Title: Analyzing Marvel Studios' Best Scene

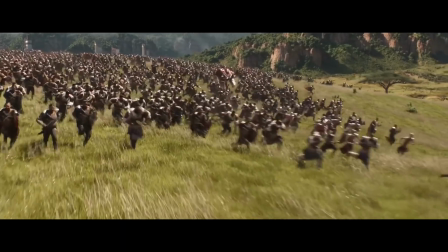[0:02]
If there's one franchise I've talked about more than any other on this channel, it's Marvel Studios.
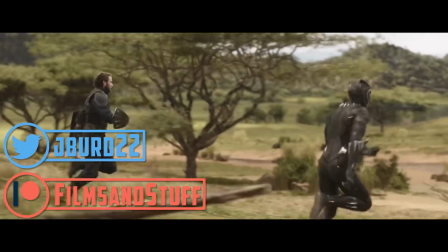[0:07]
Their multi-billion dollar endeavor into adapting Marvel stories to the silver screen has fundamentally changed the way we make movies.
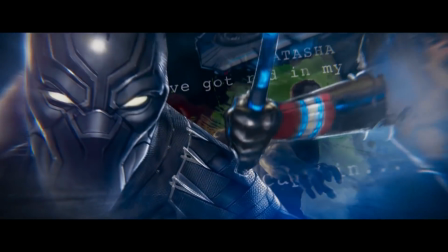[0:14]
Whether it's for creative purposes or financial gain, the way Marvel is expanding has reshaped cinematic storytelling, and I'd argue is one of the key artistic movements of the last decade.
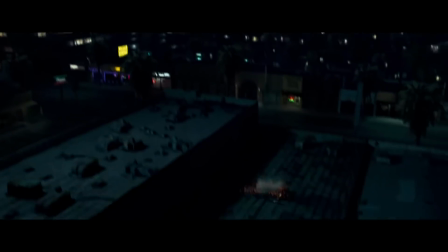[0:23]
Because of this mass success, as well as the conclusion to the main storyline quickly approaching, I wanted to celebrate Marvel's ten years of making movies.
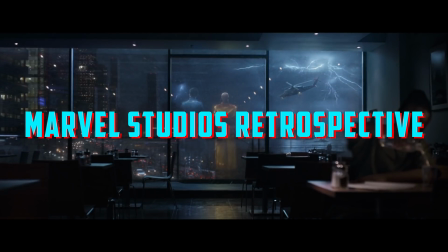[0:31]
And so with this video, I am launching a new series called the Marvel Studios Retrospective, where I hope to learn and share the most important lessons of Marvel's storytelling.
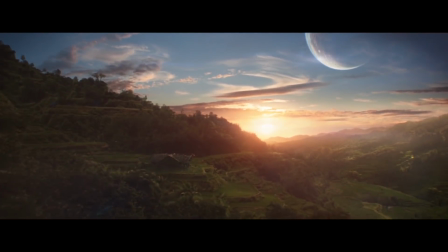[0:40]
And with this first episode, I'd like to begin by asking, what is Marvel's best scene?
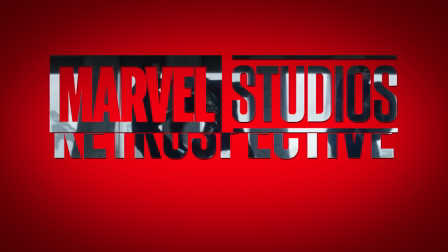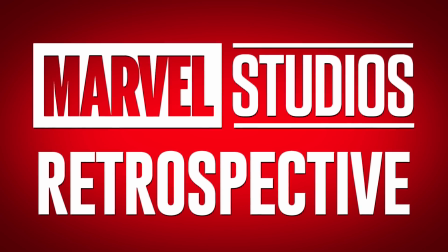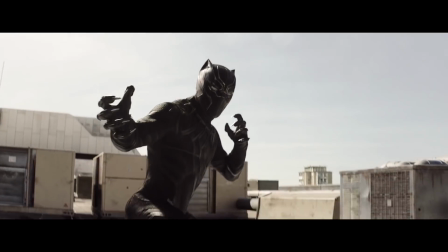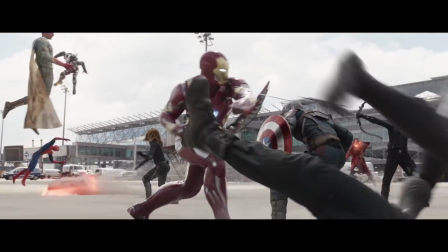[1:03]
Marvel has a plethora of great scenes.
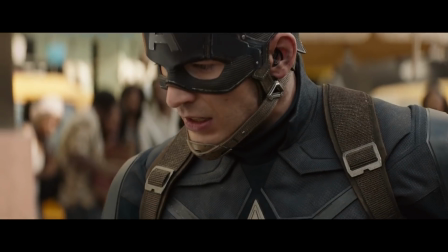[1:06]
Scenes that introduce new characters, scenes that give payoffs to previous movies, scenes that showcase the coolest superhero action we've ever seen.
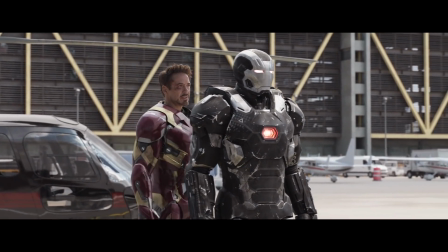[1:14]
Today, I'm not particularly interested in, say, Marvel's best acted scene, it's this one, by the way,
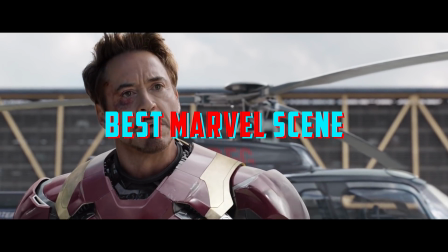[1:20]
but instead on honing down the best Marvel scene, one that both works in the context of the narrative while also building off of previous storylines,
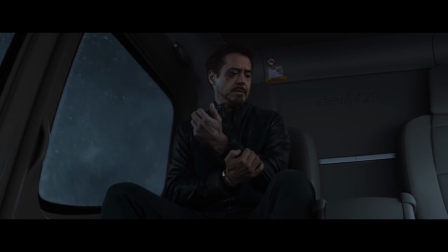[1:28]
one large with action and emotion, but intimate with character, one that defines our characters' values while also challenging and forcing them to change.
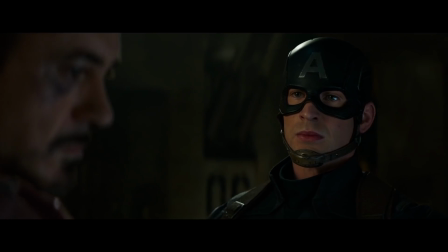[1:37]
The scene that, in my opinion, embodies Marvel's storytelling principles is the climactic showdown in Captain America Civil War.
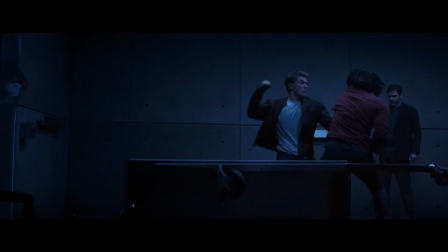[1:48]
Civil War is a film defined by its action, where it seems to get endless mileage out of our heroes relentlessly punching each other.
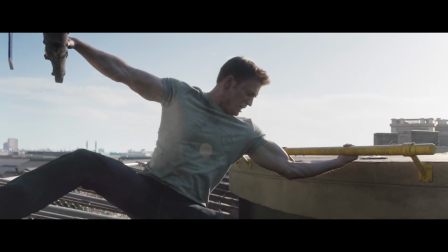[1:55]
The action can be tense, it can be cathartic, and it can be incredibly crowd-pleasing, but nowhere is it more effective than in its brutal final brawl.
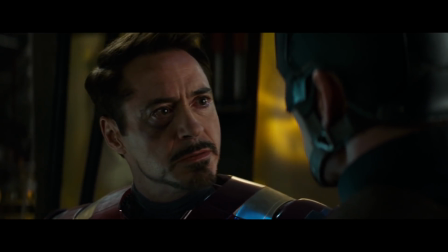[2:04]
This climactic battle isn't a firework show, but instead a dramatization of the traumatic rift between Tony Stark and Steve Rogers.
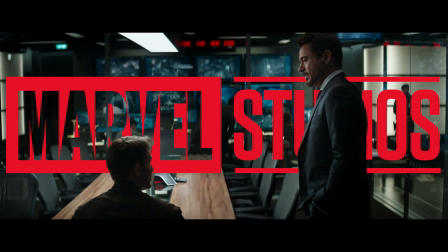[2:11]
By looking at the larger picture of Marvel, we see that it is a series built around relationships.
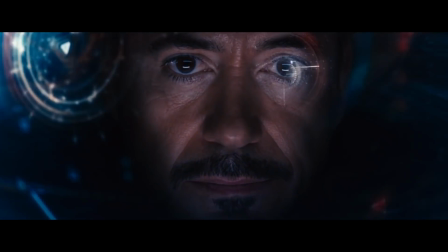[2:17]
Relationships that are expressed through the actions the characters take. In layman's terms, we have to learn to work together to save the world.
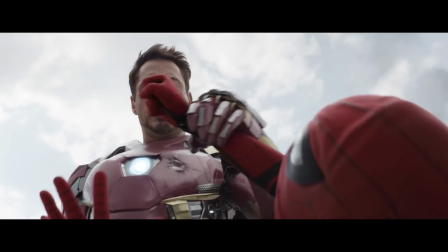[2:24]
These inner relationships and the bonds our characters make throughout the movies is the core of the franchise.
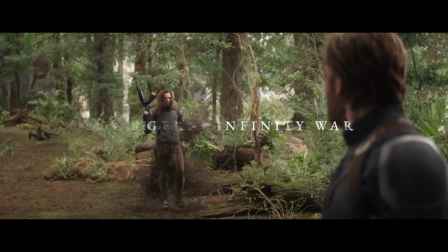[2:30]
Just think back to the devastating final moments of Avengers Infinity War.
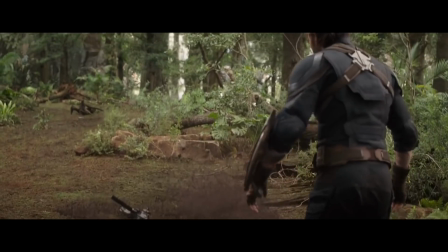[2:34]
It wasn't just that we witnessed half the cast die, it's that we experienced it through characters closest to them.
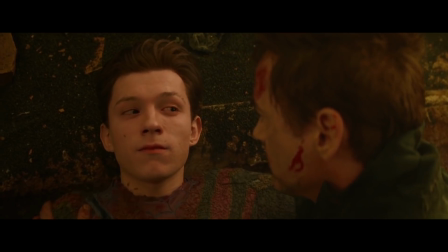[2:40]
Losing bonds built over a handful of movies is the hardest thing our heroes can face.
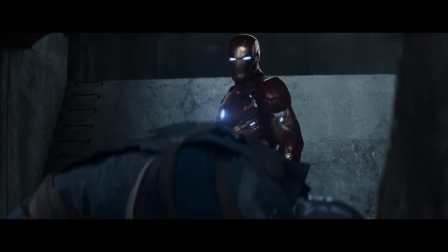[2:47]
I consider Civil War to be the appetizer to this moment, as it centers around the death of the relationship between the series' two greatest titans.
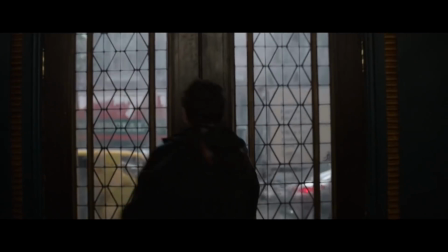[2:56]
Directors Anthony and Geruso have even insinuated that given the chain of events that occur in Infinity War,
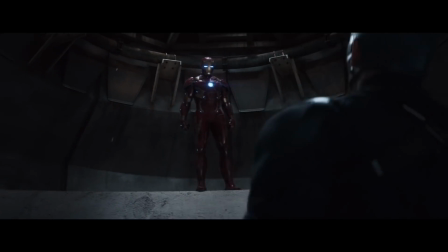[3:01]
it's very likely that had this scene not happened, Infinity War would have ended very differently.
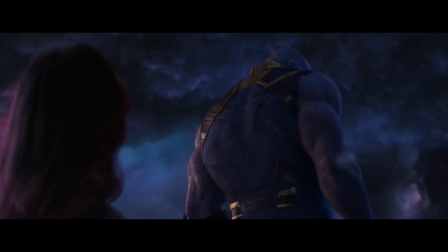[3:09]
Nevertheless, the theme of destroying relationships is a prevalent one in the Russo's films.
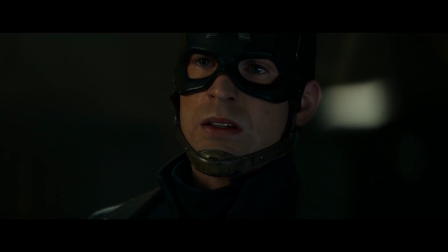[3:14]
In a series built around meaningful relationships, its most powerful moment comes from the destruction of its most important friendship.
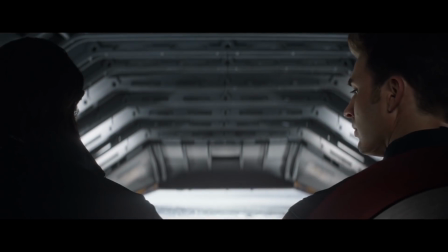[3:23] My faith's in people, I guess. Individuals.
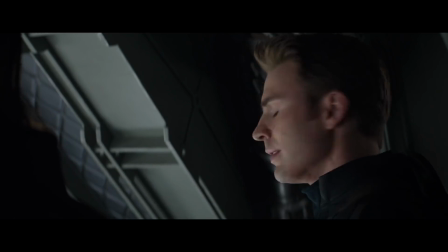[3:29] And I'm happy to say that for the most part, they haven't let me down.
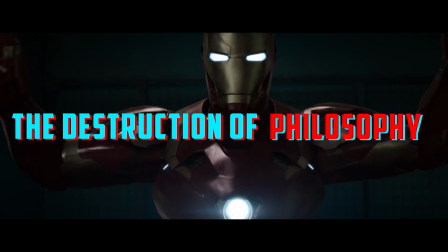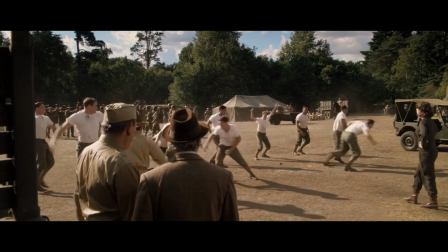[3:42]
A superhero is only as good as their philosophy. It's what internally drives their actions.
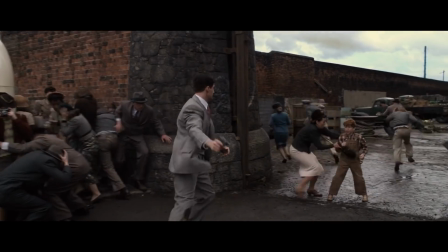[3:48]
It's what their storylines are built around. It's what gets them out of bed in the morning.
I gotta know, what's your M.O. what gets you out of that twin bed in the morning?
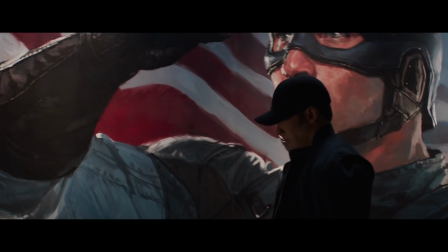[3:54]
If these films have themes, their heroes' philosophies are it. It comes at no surprise, then, that the harder the philosophy is challenged, the better the film tends to be.
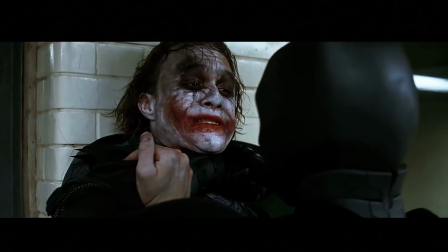[4:03] I have more than one. Oh, then that's the rule you have to break to know the truth.